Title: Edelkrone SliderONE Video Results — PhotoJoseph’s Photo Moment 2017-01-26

And let's try this again, shall we? And icon view. Okay. And how funny I've got just your lay list.
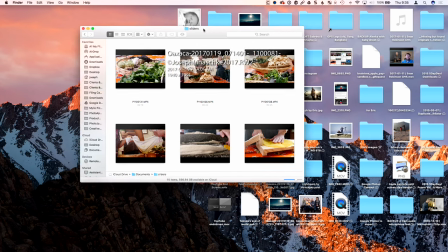261s
This is insane. There's text hiding from Lightroom. You see that hiding there?
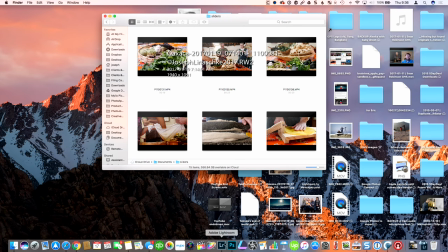266s
That's text from Lightroom that has decided to stay on the screen after a resolution switch. Let's just quit Lightroom and see if that goes away.
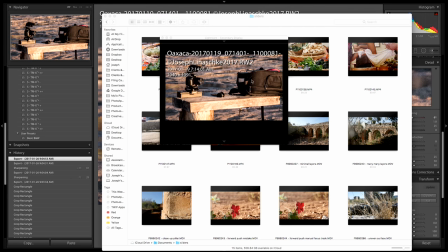273s
Lightroom is going to ask if I want to back up. Skip this time. Close that.
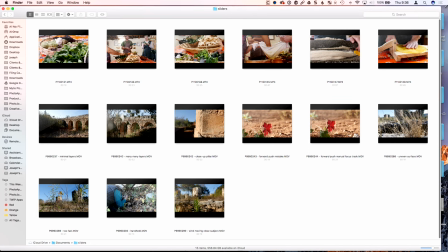277s
Close that. Here we go. All right. Now we're getting somewhere. There's the stuff we want to look at. And I do want you to be able to hear this.
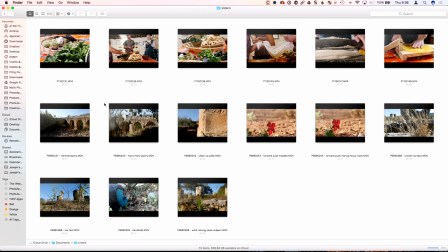284s
So, let's see if that is going out there. So, okay. We're going to start with some of the mistakes. So, here's a shot. I've labeled this minimal layers. And so, often, wait, before I even get into that, let's talk about this real quick. So, one of the things I realized, and I mean, I kind of, I knew this in advance because someone had asked me, uh, will this slider being this short be good for landscapes? And I responded, again, not ever having actually used one before, I responded that, yes, because if a landscape is truly way off in the distance and there's nothing between you and that landscape, the amount of movement here is going to be very minimal, right? If you move your head side to side and you're looking at something that's 50 miles away or 10 miles away or whatever, that shift is nothing. And if you go all the way from over here to over here, that shift is still virtually nothing. Unless there's something between you, right? You need parallax. You need something to see the difference or else the movement is just this one thing moving and you don't see, you know, reference to the background moving. It's just very minimal. So, you want to have multiple layers of stuff between the camera and the background so that you really see that motion. And so, here, this first shot, I labeled it minimal layers.
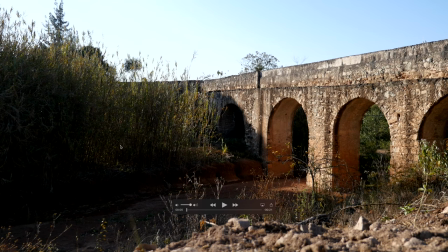355s
So, let me just open this guy up and you'll see here that the only real layer here is the foreground. So, there's always going to be a bit of a stutter and a pause before the thing actually starts to move. You'll see the foreground here and I suppose I should just scrub through.
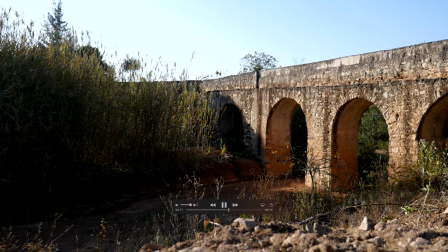370s
There we go, it's moving. You can see the foreground there. So, there's a layer, but it's very minimal, right?
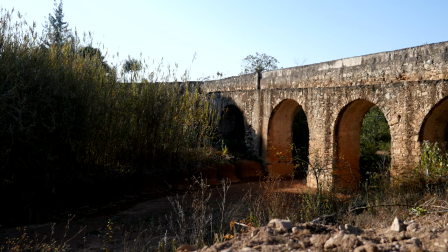376s
So, if you were to crop out the foreground, what we're seeing in the background that's moving is virtually nothing. You wouldn't even know this is on a slider except for that little bit in the foreground there. So, this is what I would call not a very good use of the slider. Now, let's see, take a look. Oh, by the way, for those of you who are waiting for the microphone test to come up, we have a first pass edit on that. It's looking great, got some changes to make. It's still going to be a little while before we get that out, but the video is coming together really, really nicely.
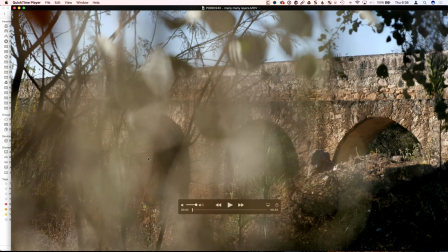404s
Okay, so then this one has many, many layers. And let's just go full and find out where this thing started.
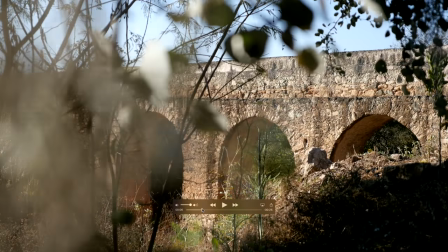411s
So, I had this big kind of weed thing in front of it and I was trying to get that out of the way into a good position.
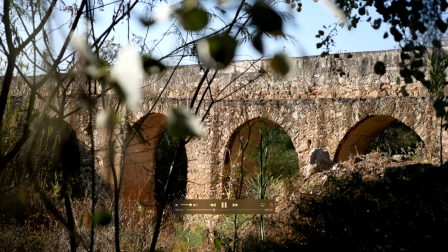415s
So, let's play on this and I think the motion hasn't actually started yet.
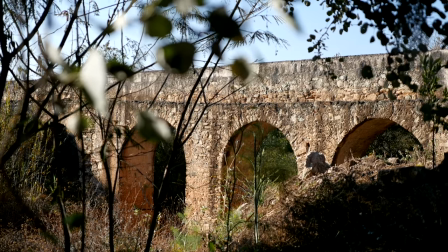421s
This might be a really slow one. So, you can control the speed and that's another thing that I learned is that it's easy to have it go too fast.
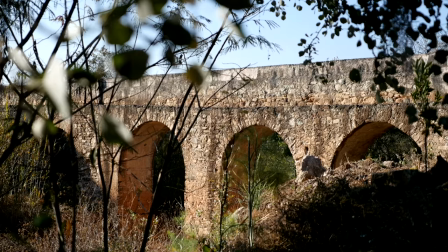428s
And you would think the high speed to get to actually see the motion would be good but sometimes it's just, it's too much.
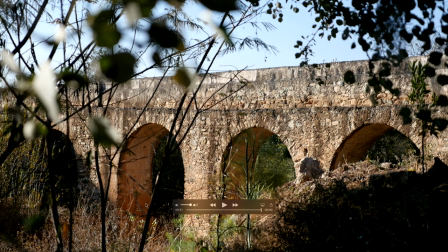437s
And it just feels too fast. So there was a very, very subtle, slow motion, but with the branches and things in the foreground, you actually saw that, saw that moving, saw that happening.
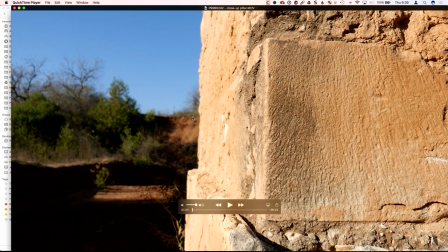446s
So here's a close up, and this is not an exciting shot, man, it starts the imagination, but this is a very close up of this pillar.
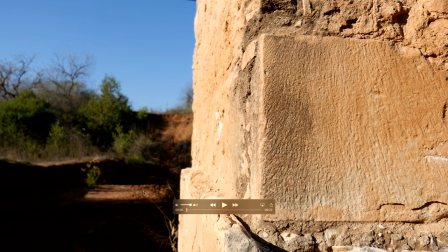451s
This is that same aqueduct arches we were just looking at. And here you'll see quite a bit more motion happening here. Once it starts. So again, yeah, I'll just scrub through. Oops. Scrub, scrub, scrub. There we go.
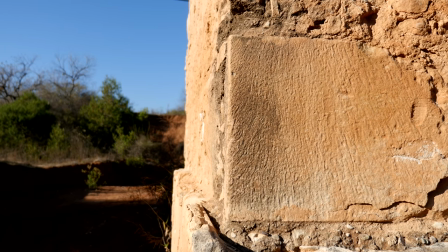464s
And so now you really see the motion in there. Now, everything I shot, I shot it at 24p just because that's what I'm kind of used to doing. It's funny, I probably should have shot at 30 just to get a few more frames in there, but I didn't think of it until I'd already been shooting for a couple days. And just because 24 is what I standardize on for this broadcast, that's what all my cameras are set to. Should have shot at 30. And for the slider stuff, you know, you definitely are going to see some of that 24p stutter in there. That's just what you get with 24 frames. It really makes me think that with the GH5 shooting 4K at 60p, how amazing that's going to be for sliders.